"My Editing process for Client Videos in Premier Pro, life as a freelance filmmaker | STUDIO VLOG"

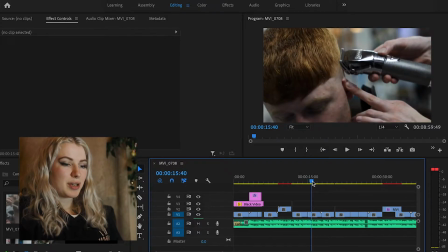5:11 Everything I could be saying could just be absolute trash. I'm sorry. I'm trying to explain it as best I can without coming off like super
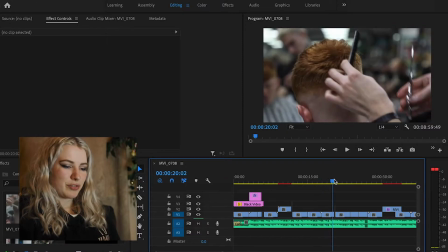5:20 weird about it, but I think I might be, so I'm sorry if I'm just like over going into it and explaining it too much.
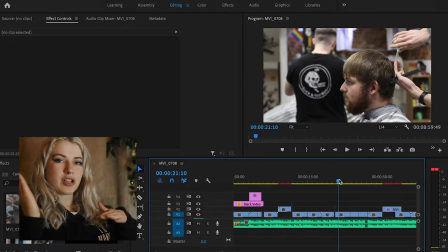5:27 I'm trying to strike a balance here of explaining what I'm doing but not like talking forever about what I'm doing, when it could just be I did this.
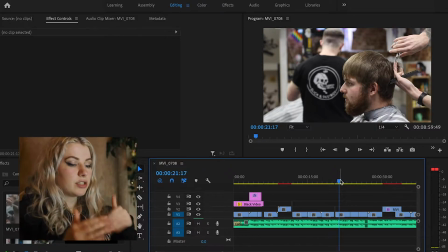5:36 So I guess what we're gonna do now is kind of continue listening to the song and cutting it up and thinking of edits, but I'm gonna time lapse that because I think I'm overthinking what I'm saying to you guys rather than thinking about what I'm away to do.
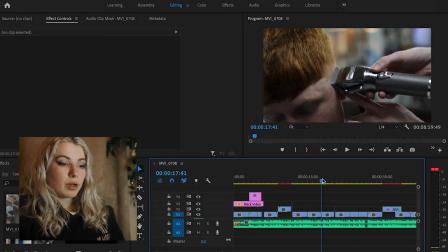5:51 So yeah, we're just gonna
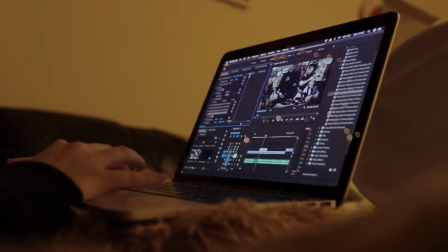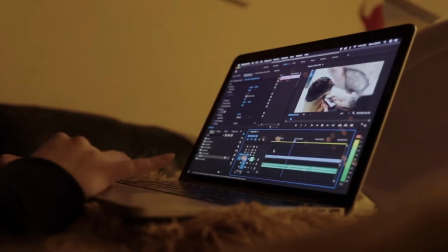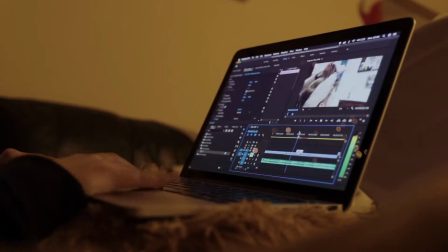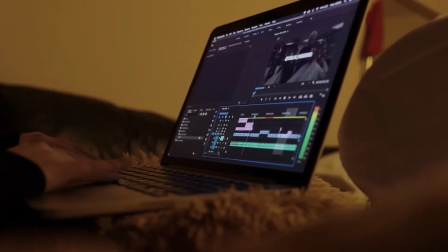down by my side, but here's hoping it's fine. Also, I'm kind of cold, hence why I got a blanket.
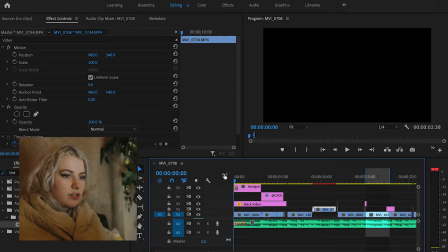6:40 I decided to do something a bit different.
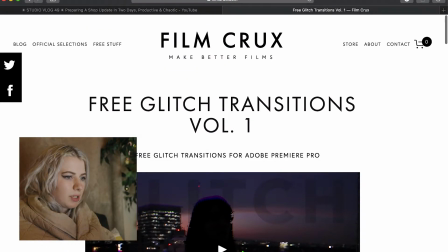6:43 I've never done this before, really, but I have downloaded a Premiere transition pack.
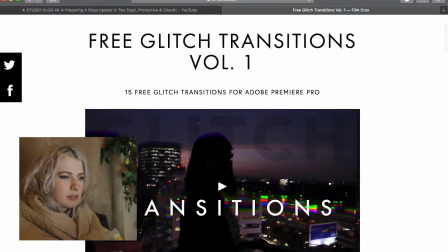6:50 I'm kind of fed up of always limiting myself to what I can create myself.
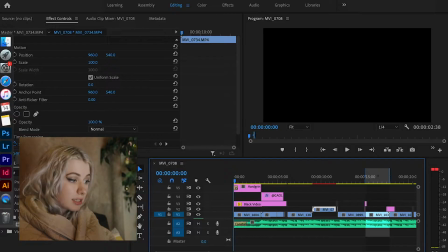6:55 Like, before now, all I ever did was make my own transitions, and I still have some transitions that I've made, you know, manually in here, like this one you'll see.
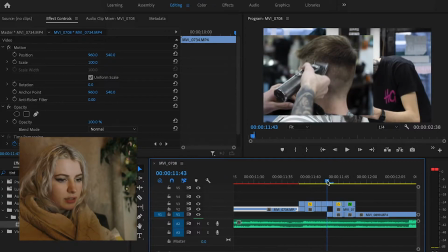7:03 It's just, you know, changing the scale and the pacing and the opacity and the tint,
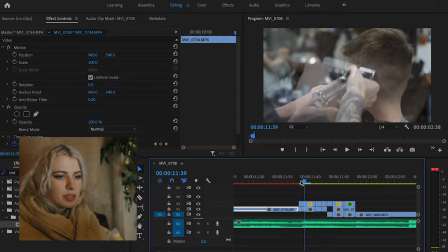7:10 you know, and just the placement, and you get like a really cool effect with it.
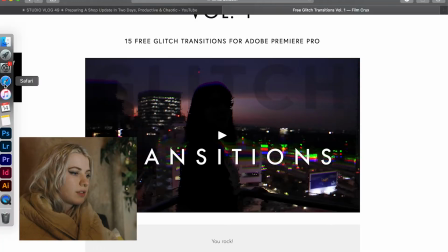7:13 So I still really love making my own transitions, don't get me wrong, but I decided I would try out,
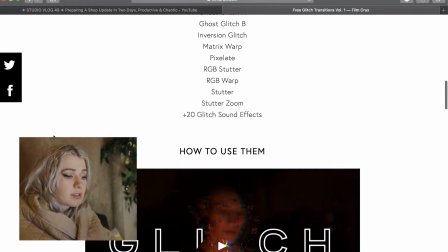7:19 you know, a preset and just, you know, see what kind of effects I could get from it.
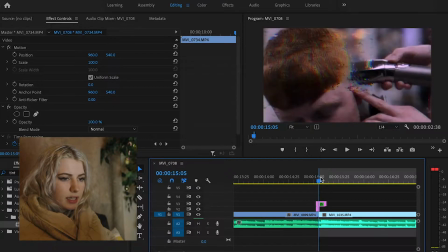7:23 So I have used it on some bits, and again I customize it a little bit so it's a bit more for me, a little bit different. So this one's like a, you know, the RGB kind of thing, but I've added a second version of it and tinted it.
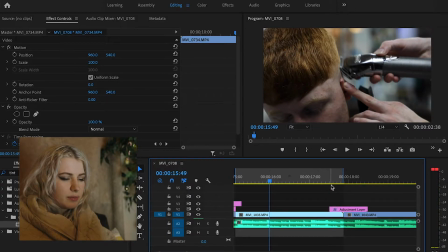7:39 I don't know how I feel about it, but you know that kind of pinky VHS 90s aesthetic I keep seeing creep up.
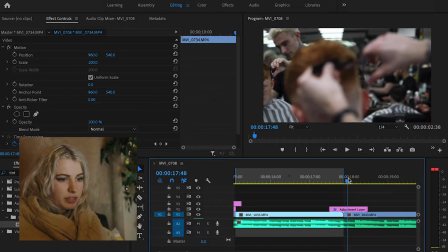7:48 This is another one of the downloaded ones, and it just is just a flicker, which is something I do as well
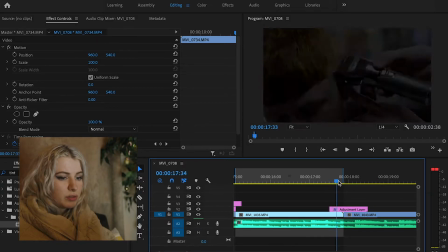7:55 manually, but it just takes way more time, so it's kind of nice to have an effect that just does it for me,
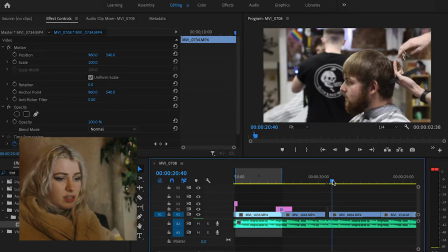8:00 and I feel like it's just the same, if not a little bit more smoother. This is kind of similar to that.
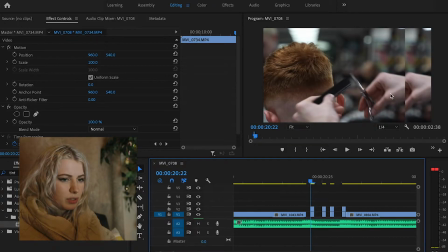8:06 It's combining my first kind of transition effect where I just move and scale and opacity,
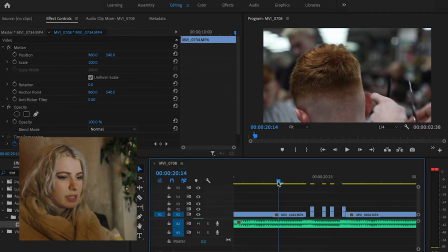8:14 as well as deleting frames and making it like, I don't know if I'm explaining this very well.
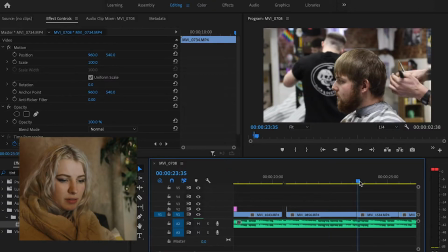8:19 I'm sorry if I'm not, but it's just hard to sometimes explain. But if you guys are understanding what I'm saying, bravo to you.
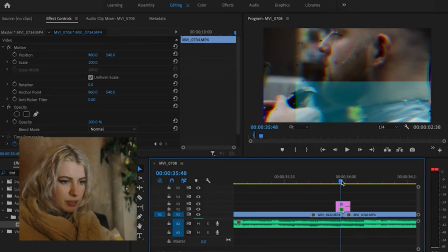8:27 I don't have a clue what I'm saying. This is the preset one again, the RGB kind of scratchy split,
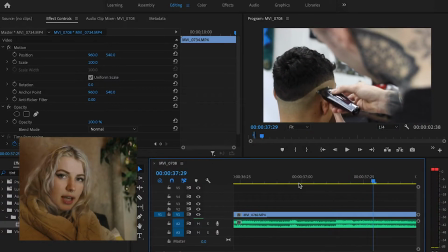8:34 but again I've made a second version of it with a little teal kind of thing to tie it to some of the earlier effects.
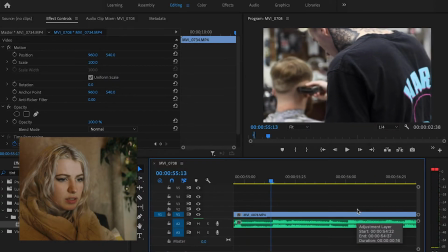8:43 I think this is the last one I included. Yeah, it's like a little vibration almost. I kind of like that because this clip was already like a punch in, so it kind of suited that clip.
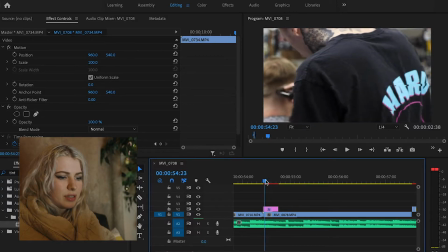8:56 Also, I just love how this song sounds like it has vibrations in it,
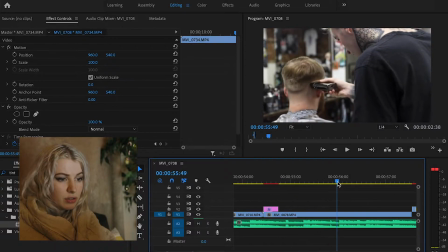9:01 and then those shavers that they're using to buzz the hair have a vibration to it, so it all links and it looks and feels like it belongs together. It's not just like, oh, I like glitchy effects, let me just chuck on some glitchy effects.
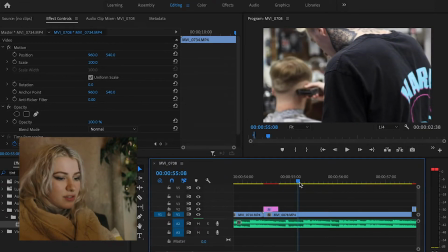9:16 It's not like that.